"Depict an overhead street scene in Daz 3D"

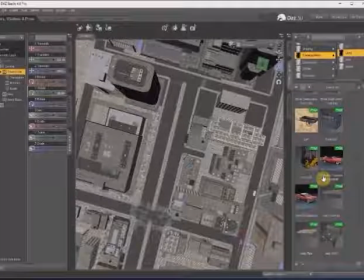Usually, if you see a direct overhead shot of a city, you're panning up a street or over the tops of buildings and things, and that helps to give a sense of sort of momentum and depth to everything.
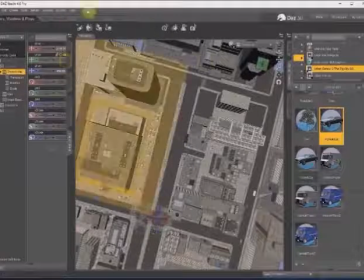Whereas in a still shot, shooting directly overhead can seem a bit kind of static, a bit uninteresting,
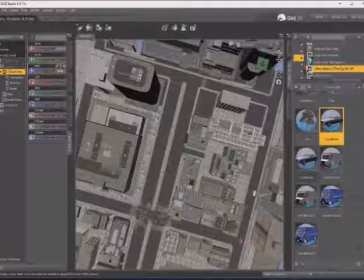potentially even a bit confusing, because depending on, like, if you're shooting from this kind of height and with this kind of lens size, if you like, you can't even really necessarily discern that they're buildings,
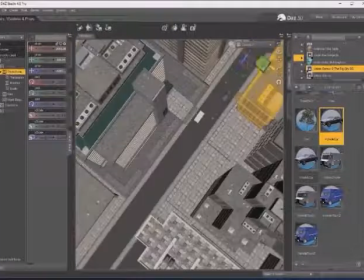because all you're seeing is the rooftop in sort of very basic detail. But in this instance, we've got a street, so that helps us, and we're also the camera is placed low enough that the sides of the buildings are also visible.
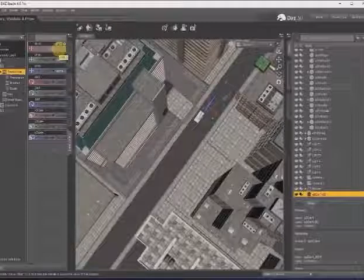And what I'm illustrating with this first example is just that if you use the default camera setting in DAZ Studio, which is a 65mm sort of virtual lens,
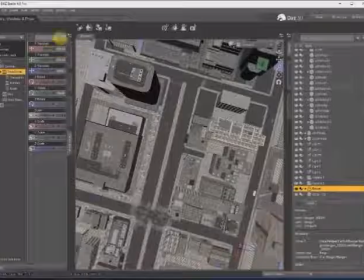it can, for wide angle shots like these, it can look a little bit flat and uninteresting.
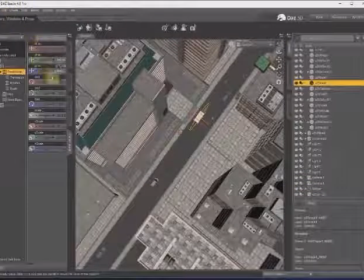This might be alright in a film if you were panning up the street. Even then, you would probably use something more along the lines of, I don't know, I'm not a filmmaker, maybe something along the lines of a 30mm, something like that.
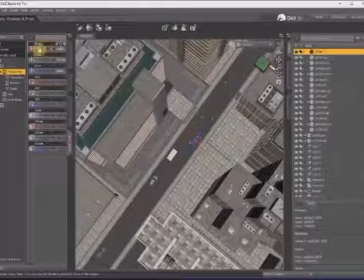Maybe a little bigger. Just to give a sense of scale to everything. At the moment, the skyscrapers look a bit sort of stumpy, and the
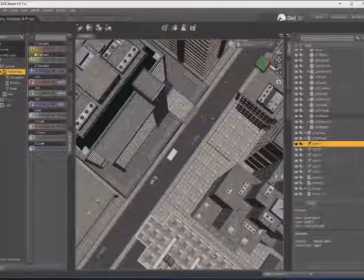street does not appear to be particularly dwarfed by them, which may be the intention of using this shot.
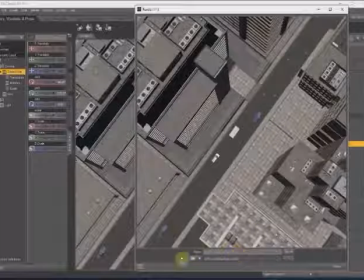I would say with a shot like this, if you're doing like seeing skyscrapers from overhead, it's not a natural way to view things really.
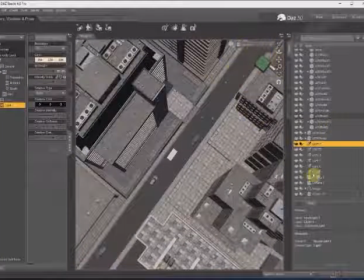It's a fairly unnatural shot choice.
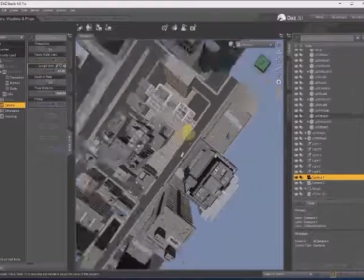And that being the case, to justify using it, you kind of have to have a specific reason.
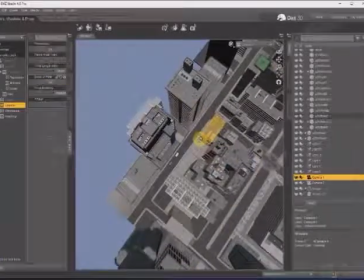You can't just do it because you think, oh, that'll look interesting.
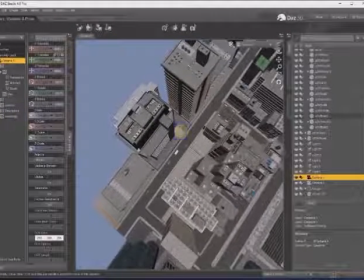Something being interesting, things that tend not to be just interesting for the sake of being interesting.
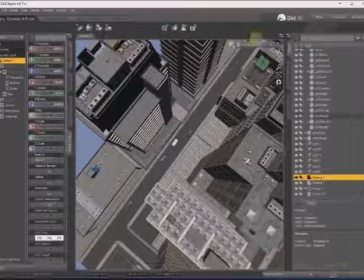There usually have to be a reason to be there for them to be particularly interesting.
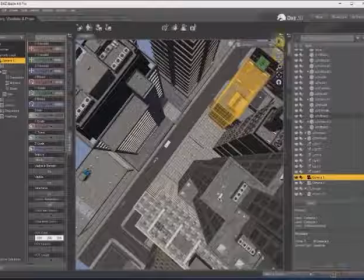And so, if you're showing a shot like this from directly overhead, it could be, to show the traffic, to show the sort of imposing nature of the skyscrapers in relation to the traffic, to show that the cars,
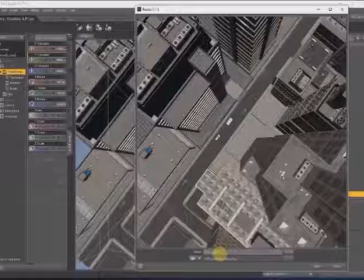whoever's peopling them, may be very vulnerable in this situation, or that the people, or that they could be prone to attack from any direction.
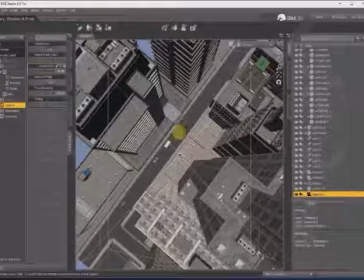In which case, a more wide-angle lens, which translates to
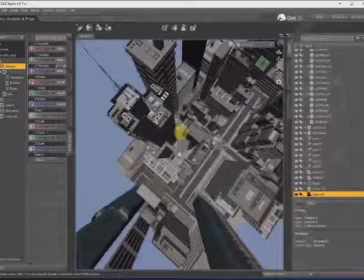a smaller lens size. So this, I think, is, what have I moved on to now?
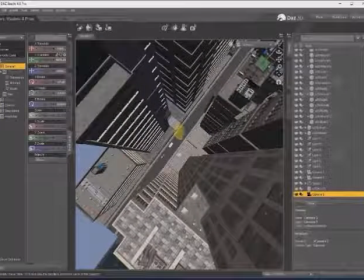I think maybe this is something like a 20mm, something like that. This is very extreme. This is quite sort of vertigo-inducing.
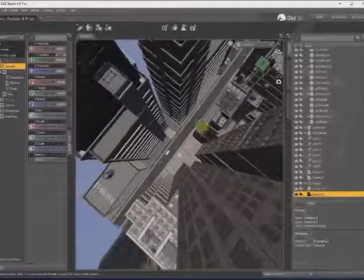This would be to suggest not just that the cars were vulnerable.
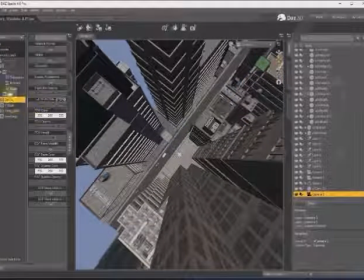This would be more about suggesting the height at which the camera is placed.
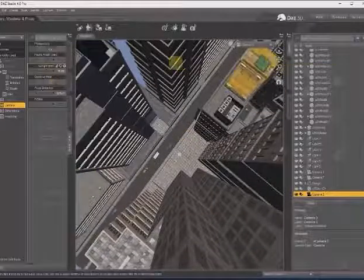So this might be for a character who's being,
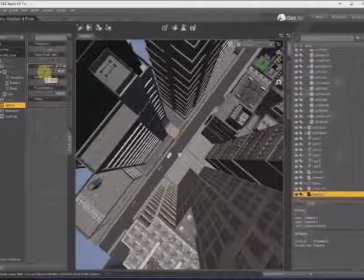held out of a window, or on top of a building, and sort of reeling at being so high up.
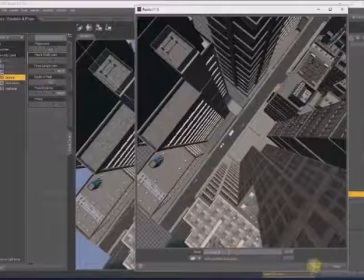So the threat of falling is maybe more what's being implied here, and sort of dizzying heights.
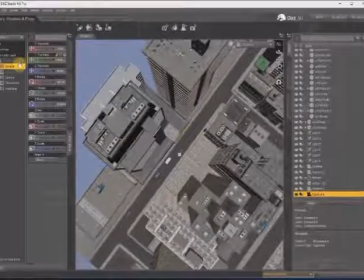So that's all a consideration. The previous lens size was like I say, more about suggesting
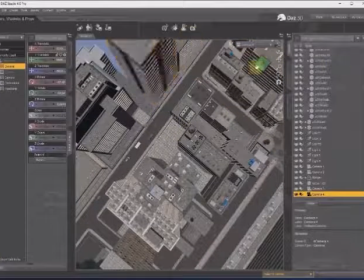dominance in the architecture as opposed to the citizenry.